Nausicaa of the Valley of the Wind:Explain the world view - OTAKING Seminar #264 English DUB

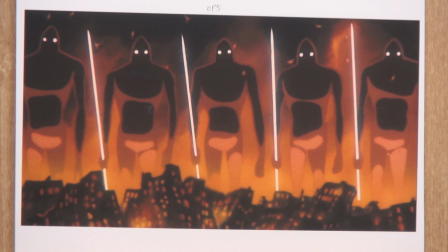[20:42]
So you can easily follow the transition. If you just simply jump from tapestry to animation, it would seem quite odd and inconsistent.
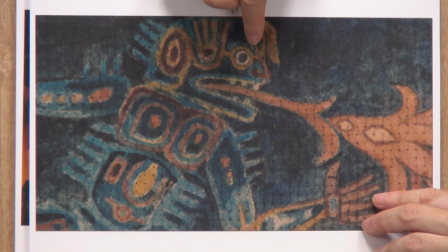[20:52]
But if you slip in this single cut of enlarged view, the audience can have time to imagine what the warriors are watching, the world of apocalypse.
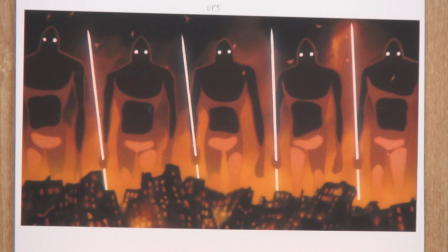[21:01]
And then suddenly you see this scene.
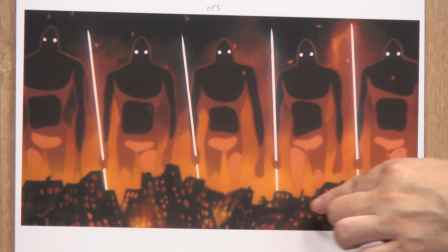[21:05]
The thousand-meter buildings collapsing and objects so big are standing.
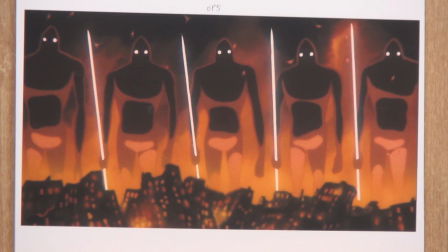[21:11]
And they are colossal.
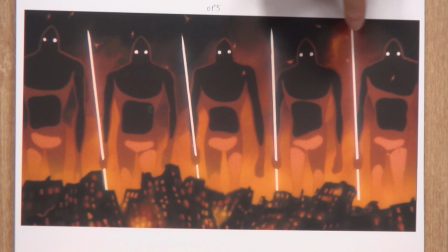[21:14]
In this tapestry, you see the eye of the giant warrior. and this smoothly guides your attention to their eyes, which are the only things glowing in this screen. I mean one of the glowing things, including their spears. This kind of transition is not something you can learn. Theoretical type of anime directors can't do this. It's really an impulsive flash of genius. That's why Anno doing the audio commentary is saying, so well made.
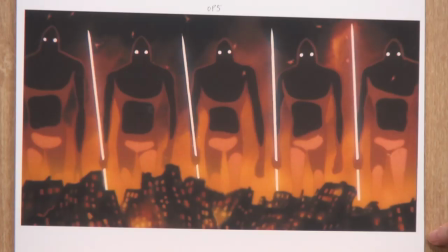[21:42]
Historical facts you can learn from this scene is that these giant warriors actually had a height of several hundreds or even a thousand meters.
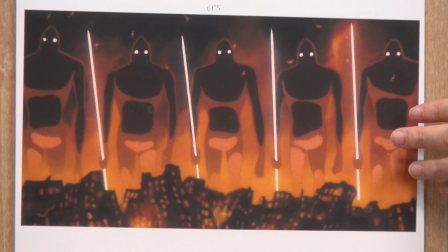[21:51]
You can see that from these buildings collapsed. So these humongous giants are neatly aligned side by side. We cannot even imagine how many of them are lined up. We can only see what's captured within the animation frame. But actually, this is an image of these huge 1,000 meter tall giants aligned side by side all the way to the horizon destroying the world. So, they are making the march of death over the world, and nothing can escape from them. The result is shown by the tapestry again.
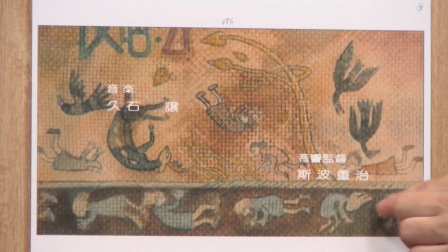[22:33]
So, this tapestry, this no longer has the upper margin, but only this lower margin. The upper part of the tapestry is intentionally trimmed so that the audience's focus on the lower part to see these dead people curled up. Earlier, the tapestry showed symbolic abstract images of swords, pigs, and fish.
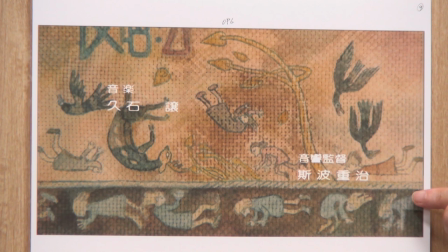[22:52]
But now they show images of curled human bodies, which can clearly be recognized as human corpses buried underground.
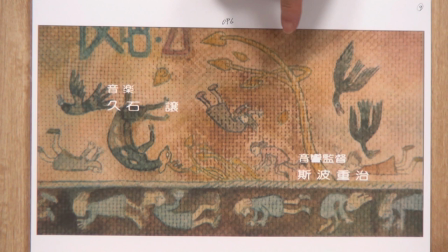[22:58]
Everything is swallowed into the flames.
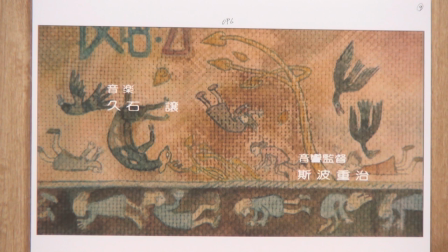[23:02]
Every life in this world, such as birds, animals, and even plants, are lost in flames. This is what the tapestry tells us. So, any living creature appearing thereafter in the story of Naushka, like frogs and horse claws, are all gene-manipulated creatures. The tapestry briefly insinuates that the world was reset, and almost all living creatures other than human beings like animals and plants were made extinct. The tapestry again transitions to an animation part. The audiences are now used to this transition.
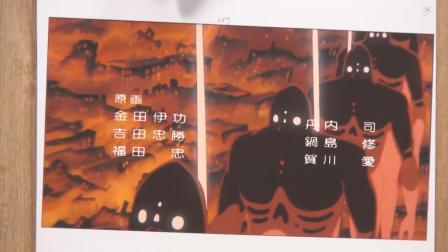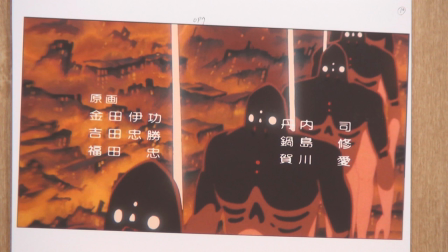[23:45]
We should pay attention to the city burned in a flame and the difference in size between the buildings and the giant warriors. This again expresses how enormous they are. There is a special effects film titled Giant God Warrior Appears in Tokyo. It was not widely released in public. It was just shown in an exhibit called Special Effects Museum. I think you can still see some highlight scenes on YouTube.
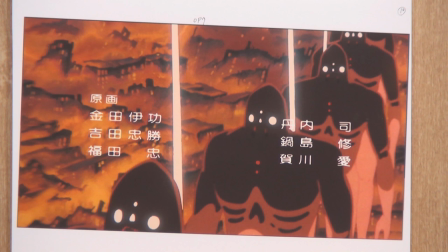[24:16]
The short film depicted the warrior with the size relatively faithful to this image, so we should imagine that they are creatures actually hundreds to 1,000 meters tall. And this is a mart of such creatures. As you can see in Howl's flying battle scene in Howl's Moving Castle, Miyazaki avoids drawing what's happening on the ground during mass destruction and genocide scenes. Another example is a scene in Future Boy Conan.